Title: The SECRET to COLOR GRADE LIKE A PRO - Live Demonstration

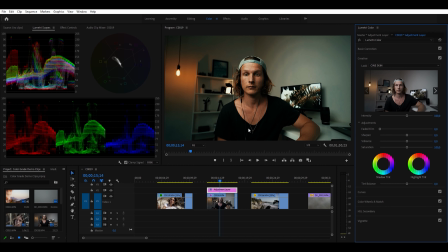(12:38)
And the one I use is this Cine Skin LUT, and I put it on almost every single one of my clips. The first thing you're going to notice when I apply this LUT is it's way too strong. Way too strong. This is crazy looking. We don't want that. And LUTs are made to be way too strong, so we're going to be turning down the intensity.
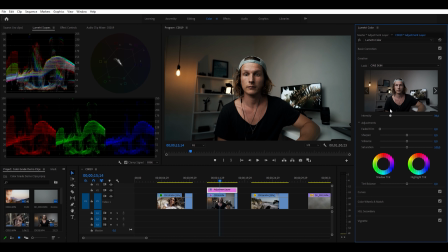(12:57)
I usually turn it down to somewhere around 40. I'm going to keep it just about there at 40. And something else I'm going to do is just lift my vibrance up a little bit and maybe my saturation ever so slightly.
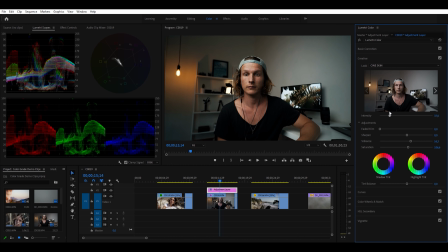(13:11)
I think I'm going to take this down even more to around 35. That is starting to look good for me. Got my crazy face on. Don't know what I was doing in this clip, but it's a fine example.
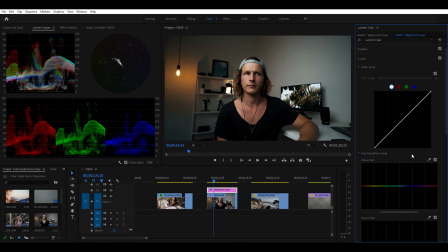(13:29)
The next thing that we are going to be going to is these curves, and we're going to take some of the color out of our shadows. And this just is a stylistic thing, as most color grading is, but if you look over here, you can see there's quite a strong blue cast in this wall.
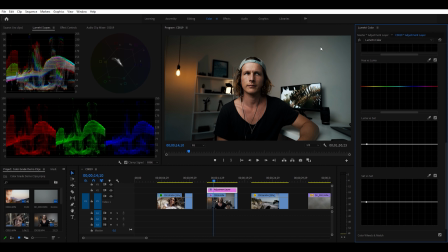(13:45)
This is a white wall. There isn't actually any blue in it, but sometimes when doing things like applying LUTs or other color corrections further up, you can cast weird colors into your shadows. So what we can do here is just pull those out,
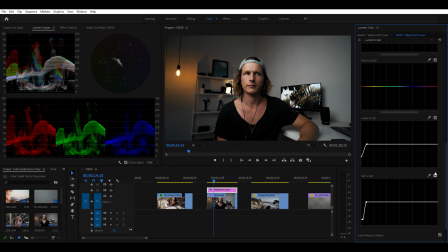(14:01)
and you can see how the blue has been taken away in that shadow. And in my opinion, I much prefer how that looks. The other thing is my skin might be looking ever so slightly yellow, so we might make it just a little more orange.
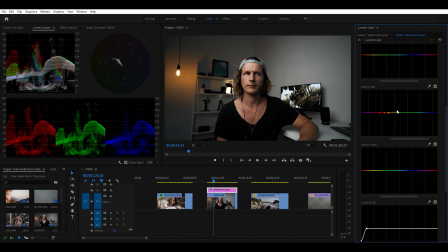(14:18)
We'll take our color picker, select my skin, and we can just change the hue, very sensitive, to be slightly more pink. That looks a little bit better in my opinion, subtle. Something really important about color grading is it's all the very subtle, fine adjustments that all add up to a much better image at the end of it. You don't want to do anything crazy and do these dramatic movements in anything here.
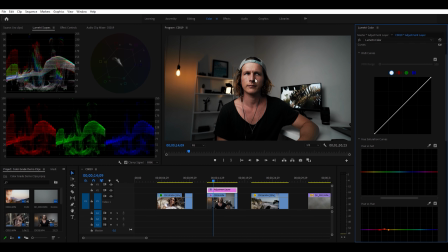(14:46)
You're going to end up with a really weird looking image. Something else that I can notice here is that these highlights are actually a little bit overexposed in my opinion. So I'm gonna go back to my basic corrections and just lower these highlights a little bit like that. This clip is just focused on me, the subject, right in the center of frame.
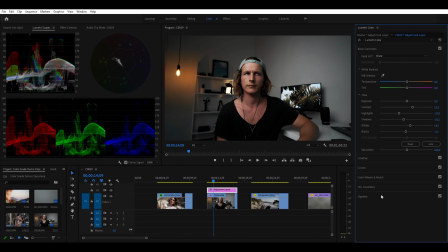(15:05)
You shouldn't be paying too much attention to anything else in that frame. And to further push that, I can add a little bit of a vignette. And you don't want to go too far with this. I can just make it very subtle and nice. It's just gonna make the focus a little bit more onto me and not the background here.
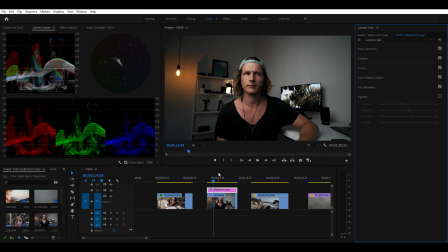(15:24)
And it just draws that attention in a little bit more. So this clip is starting to look really nice now. And you can see if we turn off our color grade, it looks washed out and gray. And when we turn it back on, it's looking poppy and nice. I'm really happy with how this turned out. You can take this a lot further and go way more in detail into it.
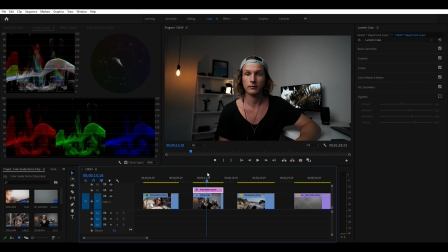(15:45)
But I think this is definitely a nice point to be at and something that I would be happy to be done with and render out. We are going to work through these next clips relatively quickly because otherwise this video is going to end up being hours long.
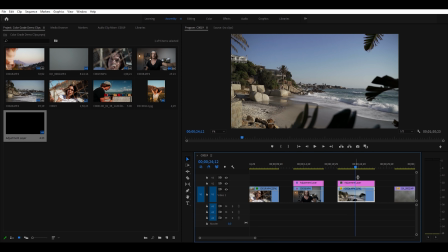(15:58)
I'm going to throw another adjustment layer right here. Head back over into our color tab.
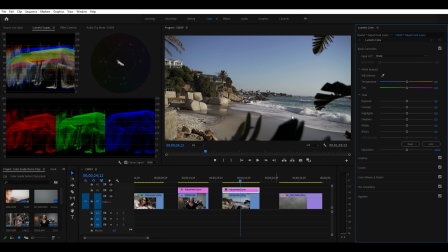(16:04)
The first thing we're going to do, head to our basic corrections. This was quite nice, low light. So we have some nice light to work with, nothing too crazy. It's kind of an even exposure and we can just bring out our things like this.
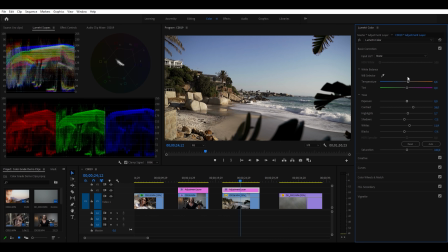(16:19)
I'm gonna warm this clip up ever so slightly just to give more of that summer feeling on the beach, really make it feel like the nice warm day that it was. Next thing I'm gonna do is apply my Cine Skin LUT because it's the best LUT ever.
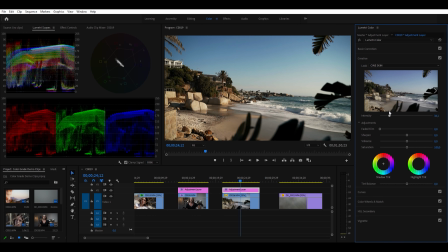(16:34)
Just kidding. And I'm gonna turn down the intensity to somewhere around 35 so that it's nothing too crazy. I'm gonna put my vibrance up, really make these colors pop, take the saturation down ever so slightly.